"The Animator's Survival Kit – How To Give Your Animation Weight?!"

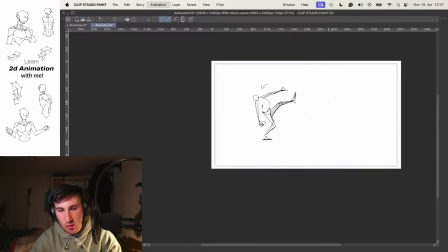51:23 Yeah, and just by that drawing makes the whole animation of frame a little bit more believable.
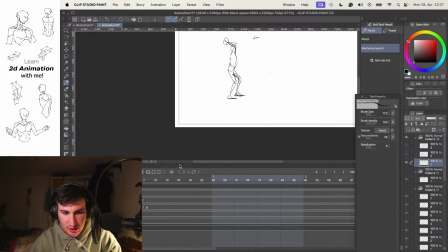51:31 Imagine we would delete this one here. Here's something missing.
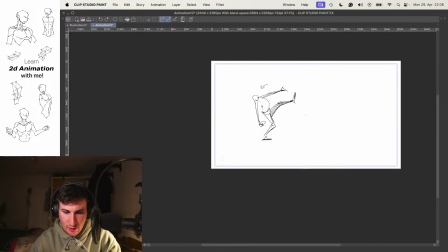51:37 Looks not so believable, looks a little bit stiff. But if we have that a middle position, it helps a lot to convey that movement. Hello Raven Art, what are your thoughts on software Krita?
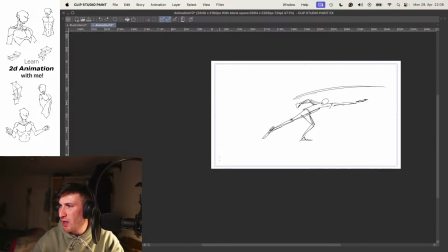51:52 I never heard about it. What software is that? Is it an animation software? Never heard about it. But I can,
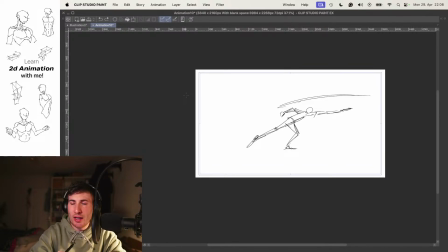52:05 maybe you share what's it about quickly, or I can also, if not, I will check it out after the stream. But sound interesting.
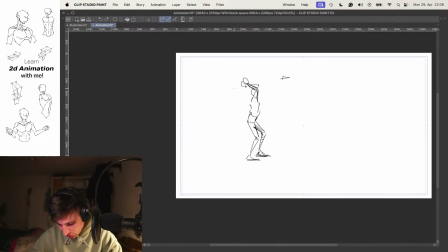52:16 Okay, so we have these motions here, and also, those show also a super cool anticipation.
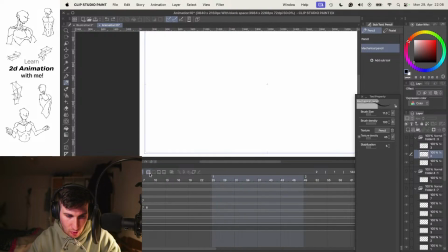52:23 Let's also explore the other example here,
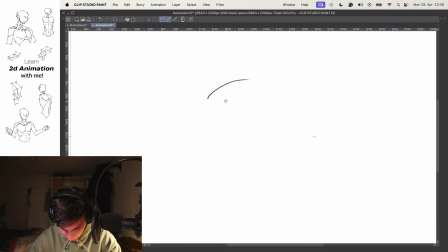52:29 where character is preparing for a run. It's also cool. And also I'm keeping this here. The sketching here is super simple, as you can see.
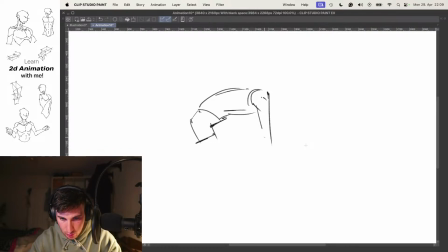Not worrying too much about the quality of the head, or just trying to some degree maintain the right proportions.
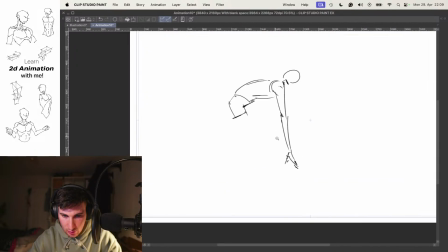53:05 But other than that, it's simple. Nothing too complex.
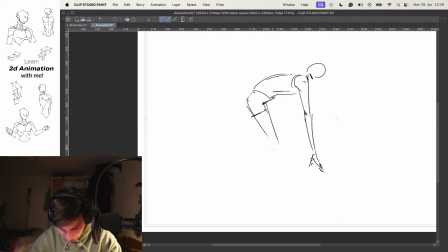53:13 Simple shapes, diagonal shapes,
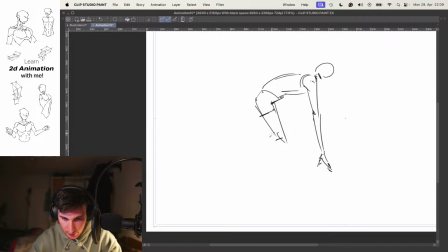53:16 which of course are helping here to maintain, and, the right movement.
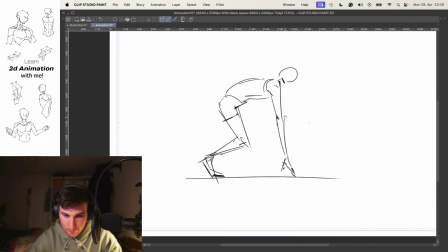53:32 Let's see, the leg here and the other leg here.
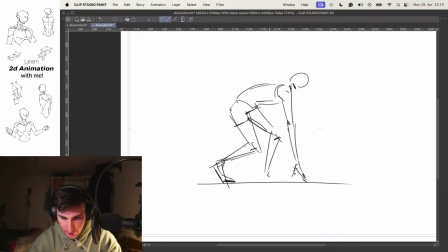53:41 And also with this example here, like where you can also with subtle ways show how to
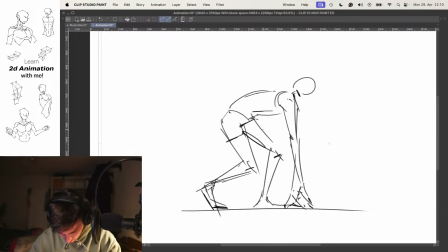54:00 show anticipation, even if the proportions here are a little bit off, but it's okay.
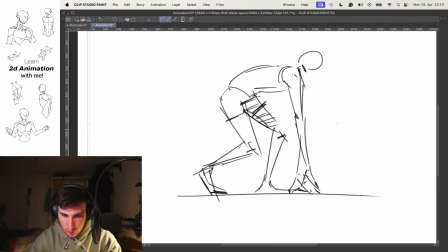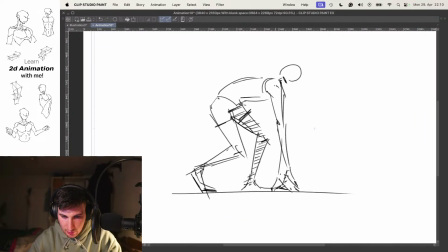54:13 Like this. This is behind the body. And now again, for he's going to the front, he's going first backwards.
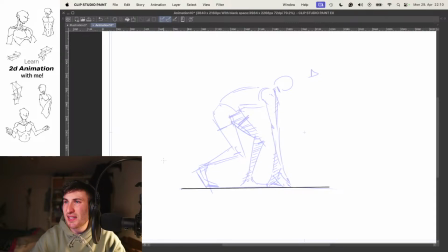54:30 And I see this is a prominent example or famous example, like we all have if we thinking of Olympic Games, how they're preparing for a sprint of 100 meters.
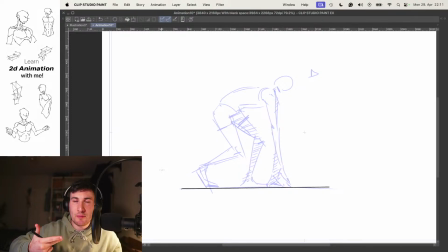54:45 They are like have these two different positions, I think, where they're going in, then they hear a first whistle, like going down and a little bit to the back, and then they're starting with the next whistle.
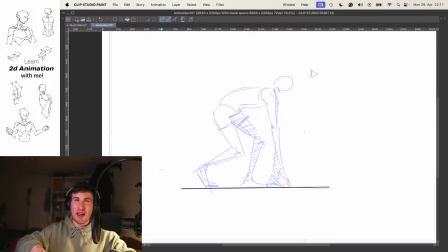54:59 So not immediately going to the front, but they have a little anticipation to the back and then starting. Raven Art is writing, do you know how anime are made? They look so complex to draw.
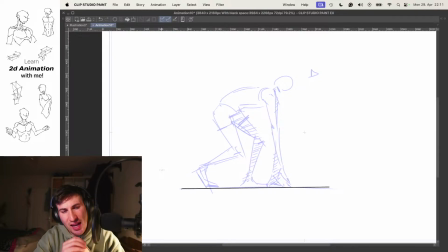55:16 I wonder how they make it. Yeah, there are a couple of fantastic videos you could check out.
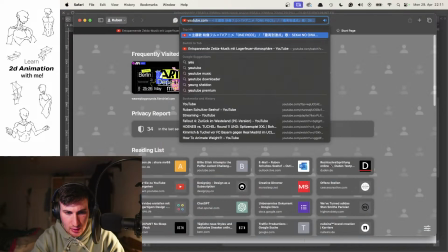55:23 For example, just quickly, if you're interested in it.